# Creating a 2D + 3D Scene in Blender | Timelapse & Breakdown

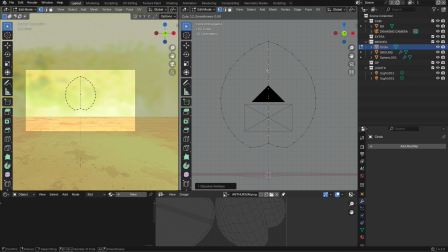Hey everyone, it's Kevin. Welcome back to the channel.
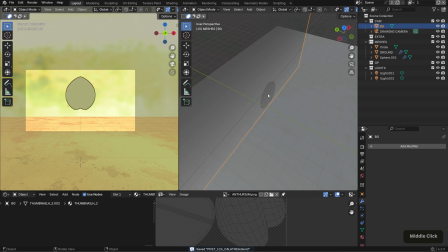So this is a new scene I just created in Blender 3D with Grease Pencil.
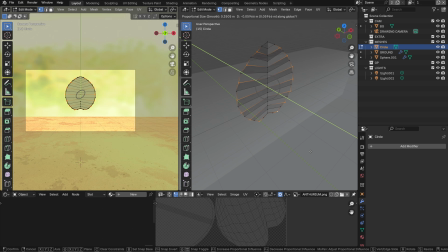So it's another 2D 3D scene that I wanted to walk you guys through.
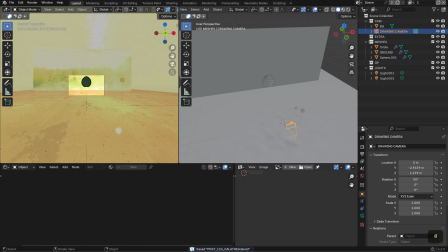So this is a bit of a different format for me because I generally like to do project breakdowns.
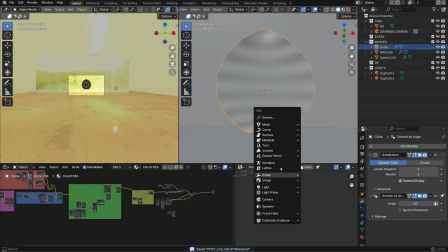I haven't really done a lot of time lapses, and earlier in YouTube I used to do a lot of them.
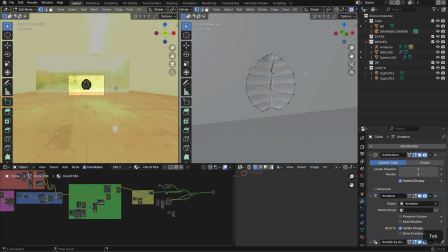It's just that I think like a few months into it, I think just recording time lapses never really worked for me because I
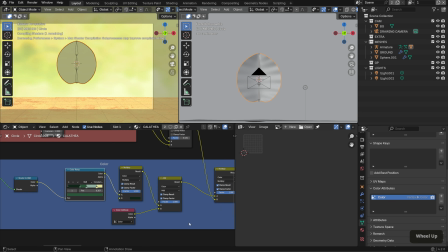usually end up stepping away and then it's still recording, and then I have like all this unused footage that just takes up space on my computer.
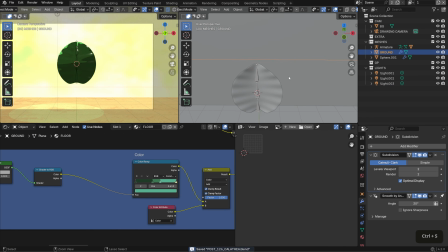So I kind of stopped that and started structuring my project breakdowns a little bit more,
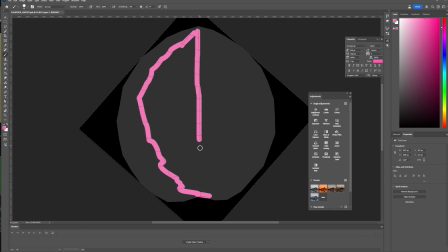but I thought it'd be fun to kind of record something going back to that format and try it out with this piece.
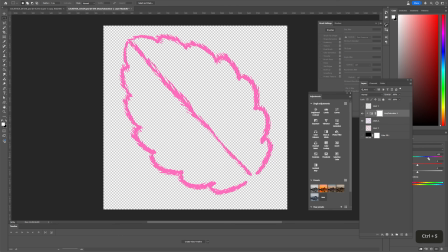So this one is heavily inspired by the one I did a few days ago.
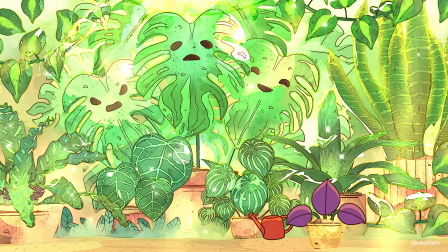Actually, it looks very similar because they are the same composition and kind of same subject matter.
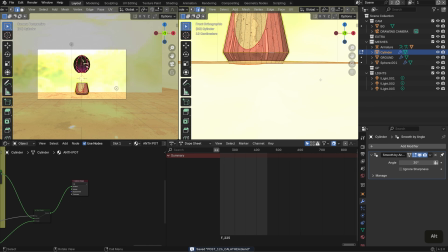So here I'm working again with plants,
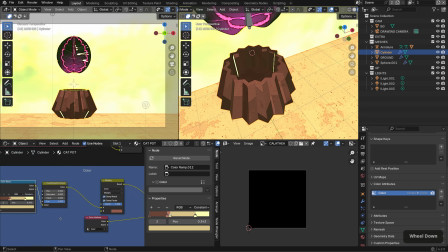but this time I'm trying to experiment with one of my favorite genus of plants, which is the Calathea, which is actually what
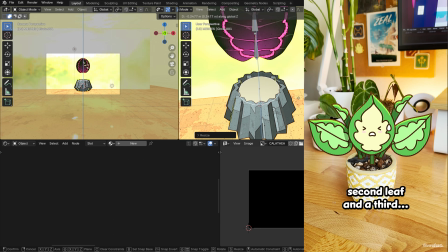Calatheo is. Hey Calatheo, Theo. So I really love the patterns of this plant,
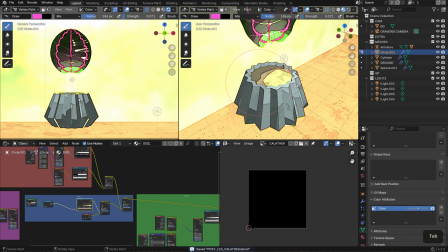and I didn't really feature this a lot in the other piece because I wanted to focus on that Monster Monstera, and if you haven't seen that one,
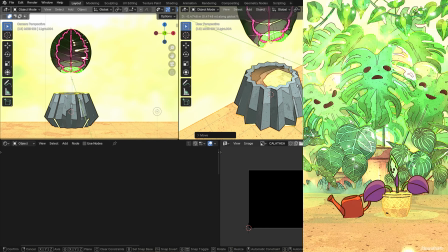I'll put a link in the description.
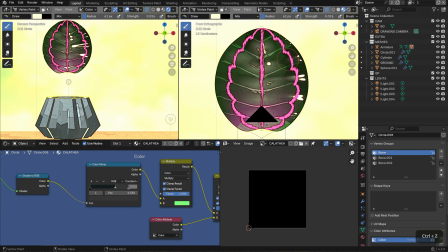But that one was really fun because I was experimenting a lot with the workflow that I had kind of built up over a series of months.
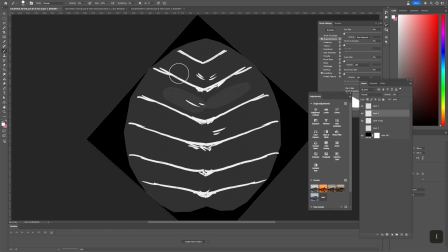That included a lot of grease pencil, vertex painting,
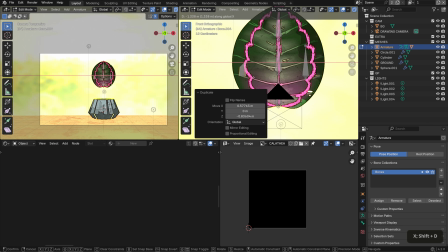textures, and fun shading techniques, and I really wanted to expand upon that in this piece.
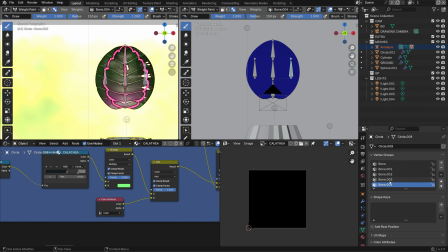So here, I think a lot of the footage you're seeing right now is modeling,
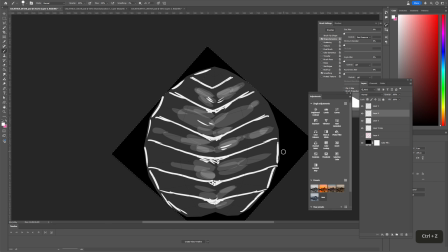but I'm also working with different image textures, trying to get an overlaid effect.
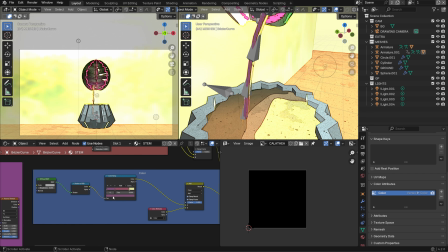The toon shader is a texture toon shader that also incorporates vertex paint,
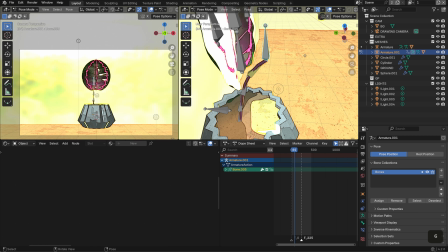so I'm able to get the textured look that I'm looking for, but then also have some subtle color variations.
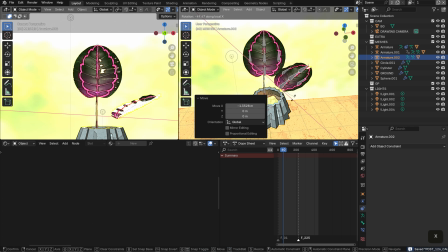I also did rig these leaves.
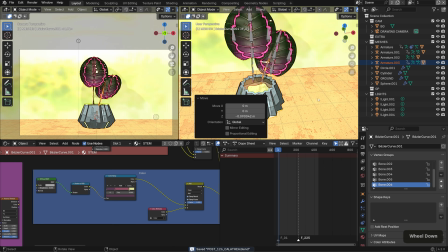I'm starting with the first plant, but I rigged these leaves so that I could pose them in a position that worked for me.
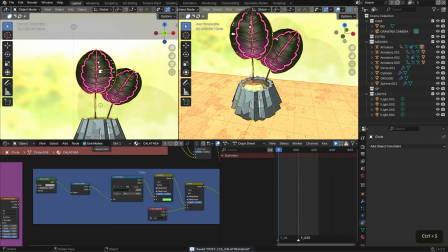And this is kind of the same technique that I was using in that last piece where I just created a simple rig on these leaves,
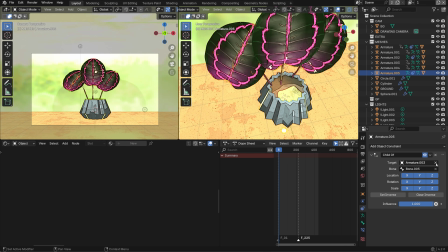and it was just a lot easier for me to pose them and make them look natural rather than just something flat.
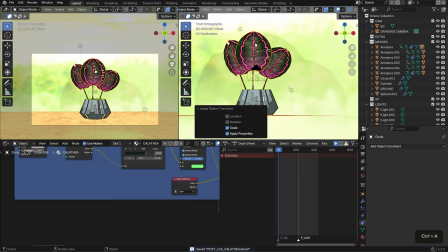I did use inverse kinematics for that stem, which is kind of just reusing this rig that I created in the last part.
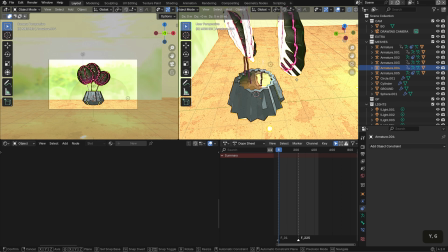So once, the leaf moves, that stem would move along with it.
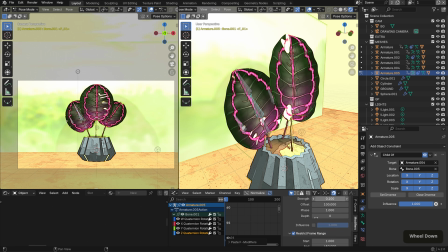And here I'm kind of just positioning all of those leaves together. I'm also adding some subtle animation to it. I'm not really animating them manually.
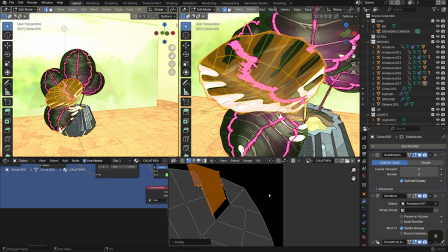I relied a lot on the noise modifier, keyframing the rotation in order to make sure that I just had that ambient movement.
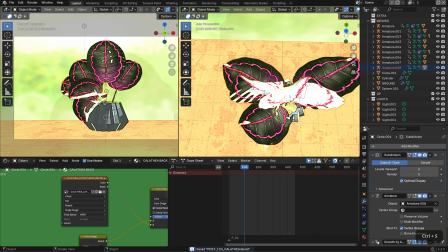And a lot of this process was kind of going back and forth between Blender 3D and Photoshop, which is what I made those textures in.
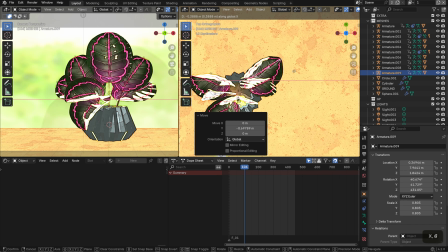You'll notice that I think for this shader, I do have two kinds of textures that I'm working with.
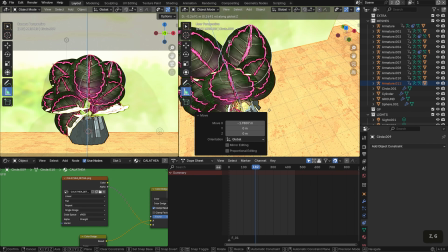I did one for color specifically,
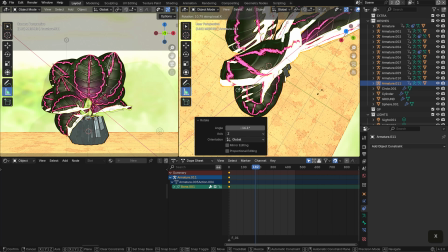and then I did another one as sort of an overlay because I wanted some sort of like an extra textured effect.
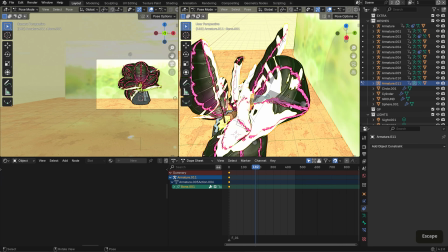And those I kind of just worked with black and white colors in order to get more detail.
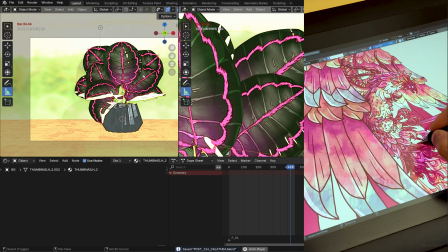Before, in my workflow, I would generally use a lot of grease pencil for that because grease pencil does in fact support blending modes.
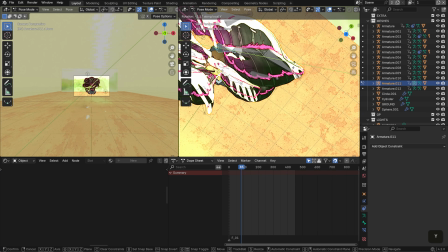It's just that if you have worked with grease pencil before, it is, which is a tool in Blender that allows you to draw 2D and 3D space.
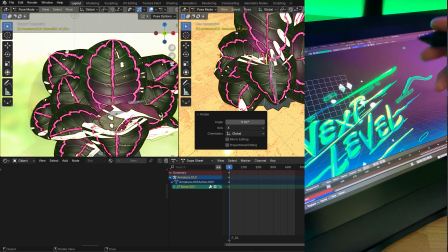Its strokes are spherical, they're not really flat.